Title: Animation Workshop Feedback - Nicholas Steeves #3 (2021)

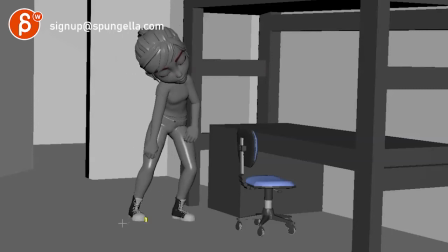But it would be nice at this point to have a pivot off of here to lift this up, maybe a slight foot roll. And then when she moves it forward like that, I like that back pivot here. But still could have a little bit of off the ground. You know, that side gets up a bit. But then also ease in a bit more.
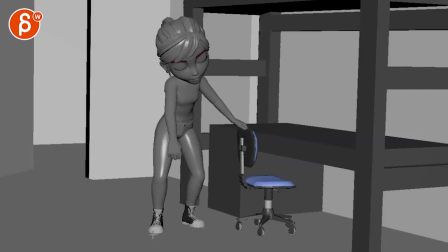It's a bit of a linear key. Boom. How that foot stops. Now your foot roll seems to go in one axis. You just dial down. But she has a bit of a return this way in terms of the weight. See this? She goes this way and then this way. So to me, it will be down with a slight move.
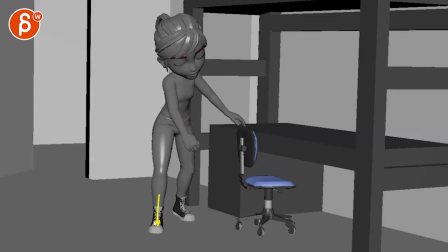Like you want a compression this way. Not just a roll down straight, because that's what the channel does. A little bit more. Not that you have to pivot off here and get this foot off the ground, but I think you want to give this a bit more life.
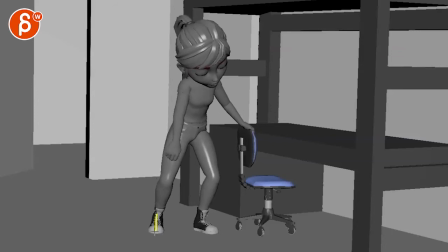Again, here the pivot or the foot roll is just dialed in without a bank. I will give this a bit more movement over this way. Again, that foot, that's a linear key right there. So I would peel off, pivoting off of here, peel off foot roll with easing into that move.
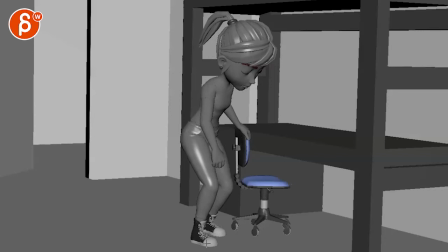That feels a bit better. Dude, that's nice. You get a little ease out of that lift of the heel there into that.
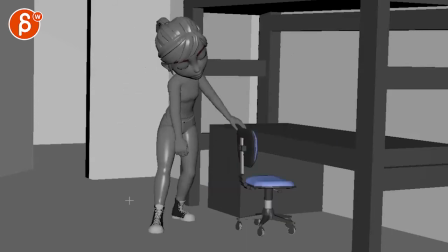So it's there every now and then. I would just go back and really look at every single section for your spacing.
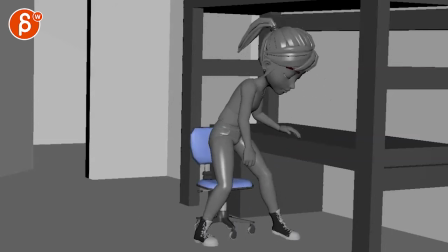And then timing wise, you're getting into a bit of a slow, even feel through here. Boop. That whole section. I know there's some differences in terms of, well, suddenly now the head and chest are moving a bit faster compared to the whole thing, but there's a general feel of lack of contrast and texture to the timing.
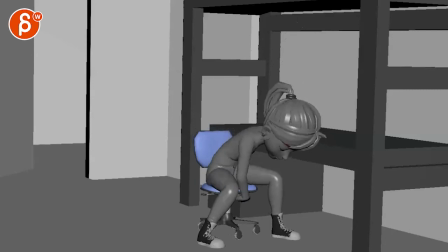It just feels kind of even till there.
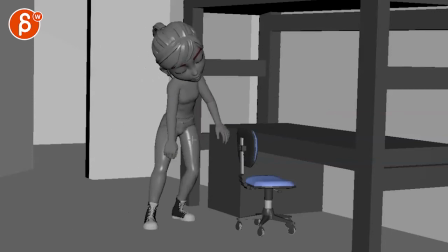So that these are to me the biggest things. Just little spacing issues, some acceleration moments that I would watch out for, goes back into your spacing. A bit more consistent contact here. Like your hand goes up.
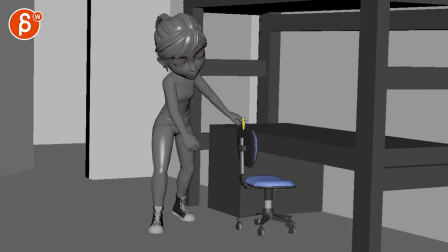Again, this goes back into your spacing. Like your hand goes up here, stops, goes straight up, goes a bit to the right, and then slides over. And this feels like, wait, are we already on the chair? So there will be some chair movement. Then she starts to grab, but then that grab has a lot of slippage here.
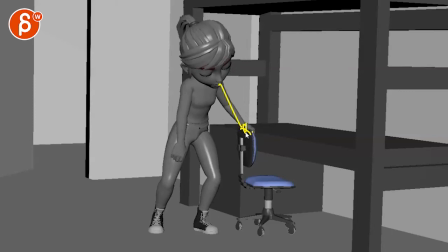Because now it feels like, well, she's really putting all the weight on there. So this would have to go down a bit. There would be some lean back. My thing might rotate over. Just a lot more sense of I'm leaning on this.
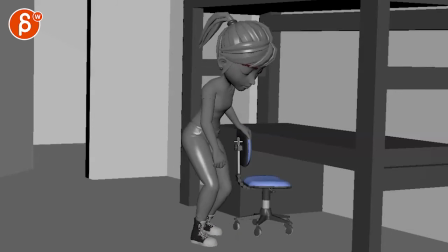Yes, there's weight on this, but needs a bit more on there. And even on this pull, chair goes this way, but I feel like that thumb moves to the right. So there's a bit of looseness in terms of contact. And then suddenly, it feels like we're almost intersecting here. Watch out.
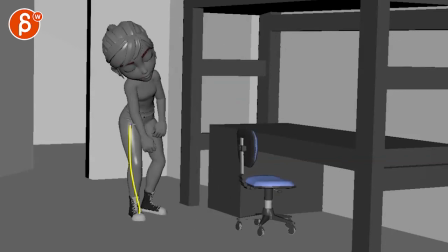And speaking of compression, when she's like this, like all the weight's here, hips are like that, but now she's going to put all the weight on here.
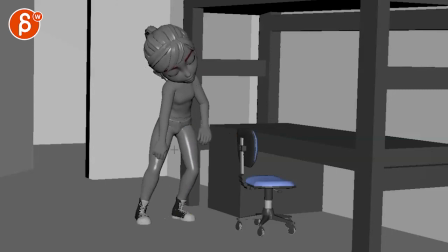And I think you have a little movement here in the hips, but then it suddenly stops. So I would just start to ease in a bit more, just a bit sooner, and then have what you have here.
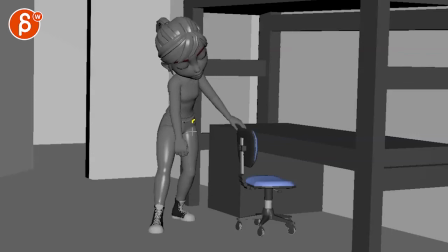It's not just that separate section, and we kind of feather into that tiny bit more. Then you want a bit more influence here. I see it a little bit. I think it might be okay. Maybe just a little bit. But the main one, it feels like here. But if you're so off balance, that means that there's weight here and there's weight here.
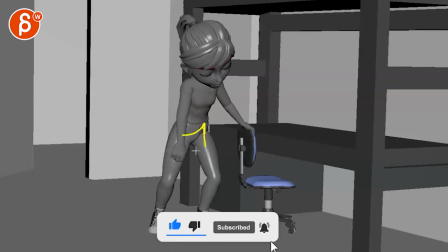That's why I'm saying compression here. And then I will put more force up on the hip on this end, especially now that we're lifting off the ground.
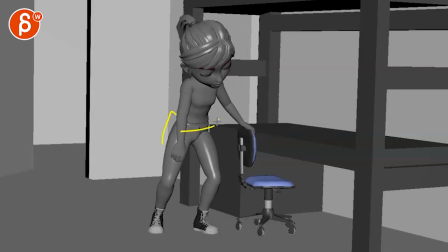Could have a bit more. Again, it's subtle. You don't want these to kind of sway back and forth like, you know, like a tipping boat all the time. But just a bit more. You have it here. But even then, I feel like it would be slightly softer through there.
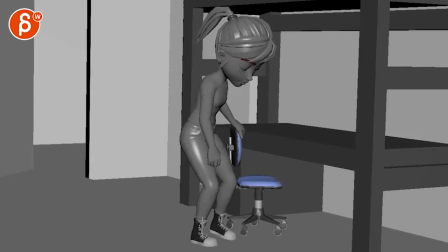And then continue bits. Because again, all that weight continues. So just a bit feathering out a bit more. Because you're already going down. And I will keep that hip up a bit higher.